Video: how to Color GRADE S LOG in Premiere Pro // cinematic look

Welcome back to the channel. In today's video, I'm gonna show you how to color grade your footage to make it look like a Hollywood feature in these three quick, easy steps.
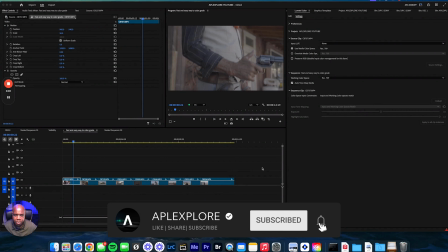All right, so I'm gonna show you how to do this in Adobe Premiere Pro. And you can use this in any other system. I'm just showing you how to do Premiere Pro. That's what I started it with, that's what I use.
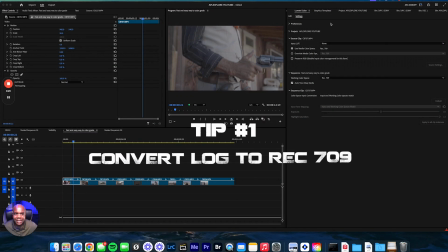So first thing you wanna do with the new updates is that you can individually go into Lumetri.
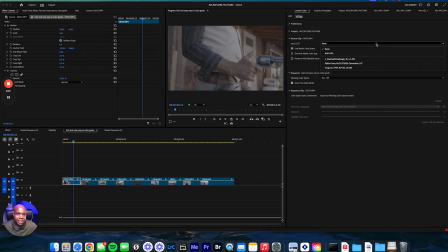Now it's in settings and you can click the input LUT and you can convert your log footage over into, depending on what you shot, HGL or whatever you shot, high dynamic range, you can switch it over from log to Rec 709.
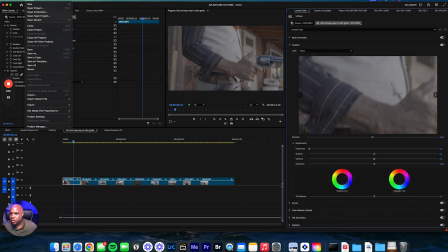But the fastest and easiest way of doing this is just go into the files and you wanna go down to project settings and you wanna go to colors. And once you do that, you want to click this button down at the bottom, automatically detect log video color space.
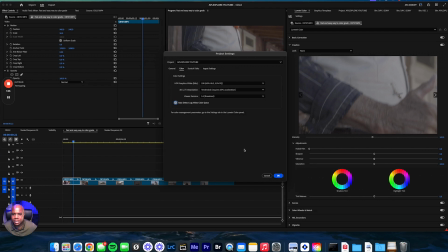Click that and every piece of footage that you bring into the system, it will automatically convert your log footage into Rec 709.
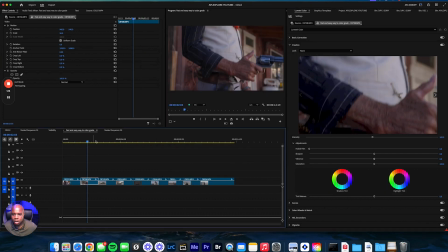We're just going to click OK. And as you can see, all of the footage has automatically converted over.
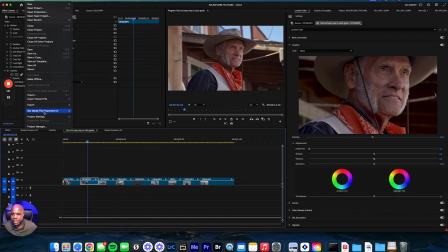If we go back up here and we take it off, you'll see it. It looks ashy.
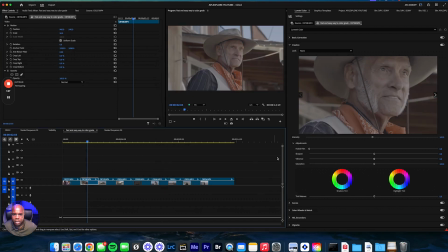It turned it back into log. As you can see, it's back into log. To save time, just go ahead and click the project settings, color, and then click automatically detect settings if it's not. That's the quickest, easy way to do it.
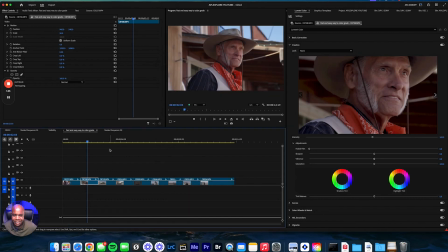So we're trying to make it quick, fast edits and make things look good so we're not wasting too much time and we can turn this footage over back to the clients as fast as possible.
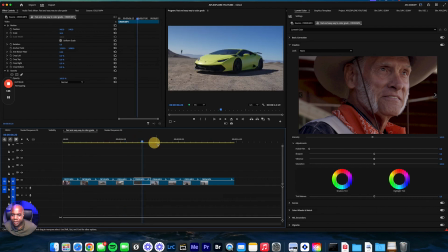And now we have everything in Rec 709 from log. So here's my footage.
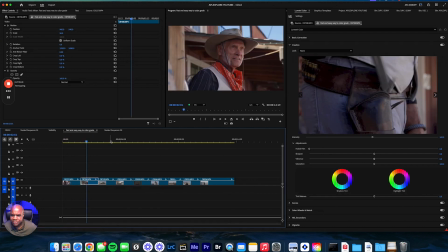Now, after we do that, we want to go through each piece of footage to make sure that it's balanced the right way. Now, in Hollywood footage, they have lower tones, so the highlights aren't as super bright.
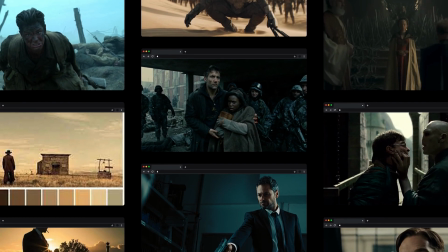So you want to bring all of that stuff down. You want to make sure that it's a little bit underexposed, just a little bit.
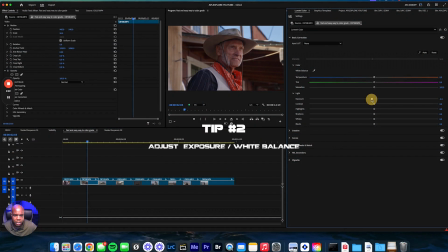And the way I like to do that is you can just go here and expose and just bring it down a little bit and then increase your contrast. That's going to make it look, give it that cinematic Hollywood feel. So the highlights aren't too bright and contrasty to make it look like digital footage.
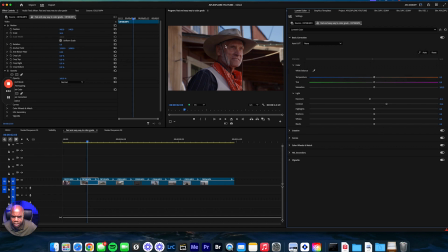You want to bring down the highlights a little bit, and then once you do this, you see how it looks. Then you want to bring up the highlights just a taste. So I like to bring the exposure down, I like to increase my contrast, and I like to bring up my highlights just like that. Now this was shot on the Sony a7s3, and you can tell it looks good already.
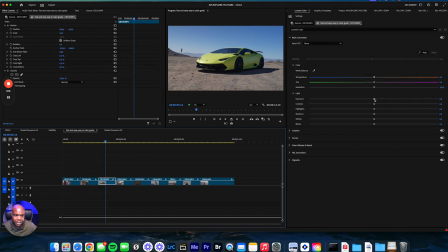And I'm gonna go through each piece of footage and do the same thing. I'm gonna bring down my exposure, I'm gonna increase my contrast, and I'm gonna up my highlights just a little bit. And I'm gonna take just a taste, big back up right there. And I'm gonna go through each piece and do the exact same things.
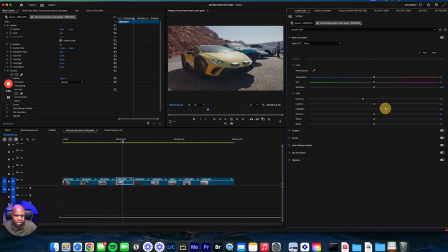I'm gonna bring this down some, I'm gonna increase my highlights, contrast, just like that. And that's pretty much it. And that's good there. Same thing with this.
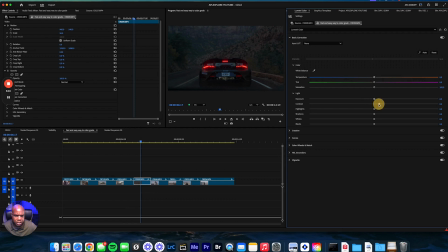This one's already dark, so I'm just gonna increase the contrast a little bit, bring up the highlights, exposure, and bring up the highlights just a bit. Just to give more detail to the highlights, it gives this punchy look that I like.
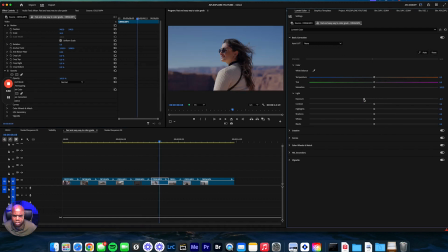So with this again too, I'm just gonna bring it down some to give it that Hollywood look, increase my contrast, and increase the highlights just a little bit, just to give it that nice crispy look,
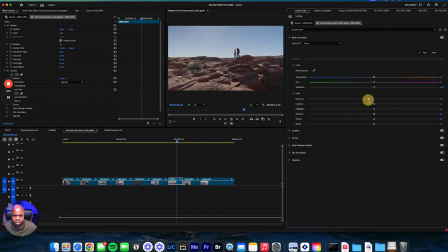just a little bit right there. And I'm gonna do this with all my footage. Bring it down some, increase my contrast, and increase my highlights just a bit.
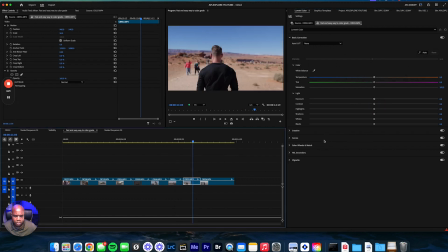And you can do this with curves as well.
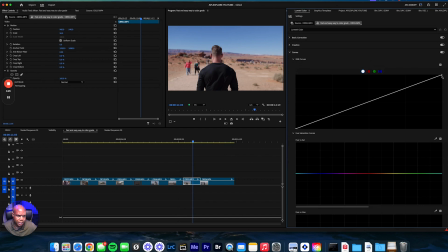With curves, I like to go to the top here and I like to bring it down and then I like to bring it over. See that? I like to just bring down the highlights, make it so it doesn't look so digital, bring it over so it can bring back the contrast.
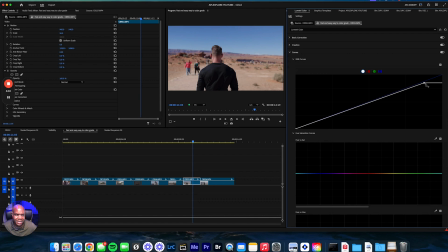A lot of people use the S curve, but I find that if your footage is overexposed like this, you can easily just go down in the bottom here of the curves and just slide it over and it'll automatically just dim the footage down a little bit.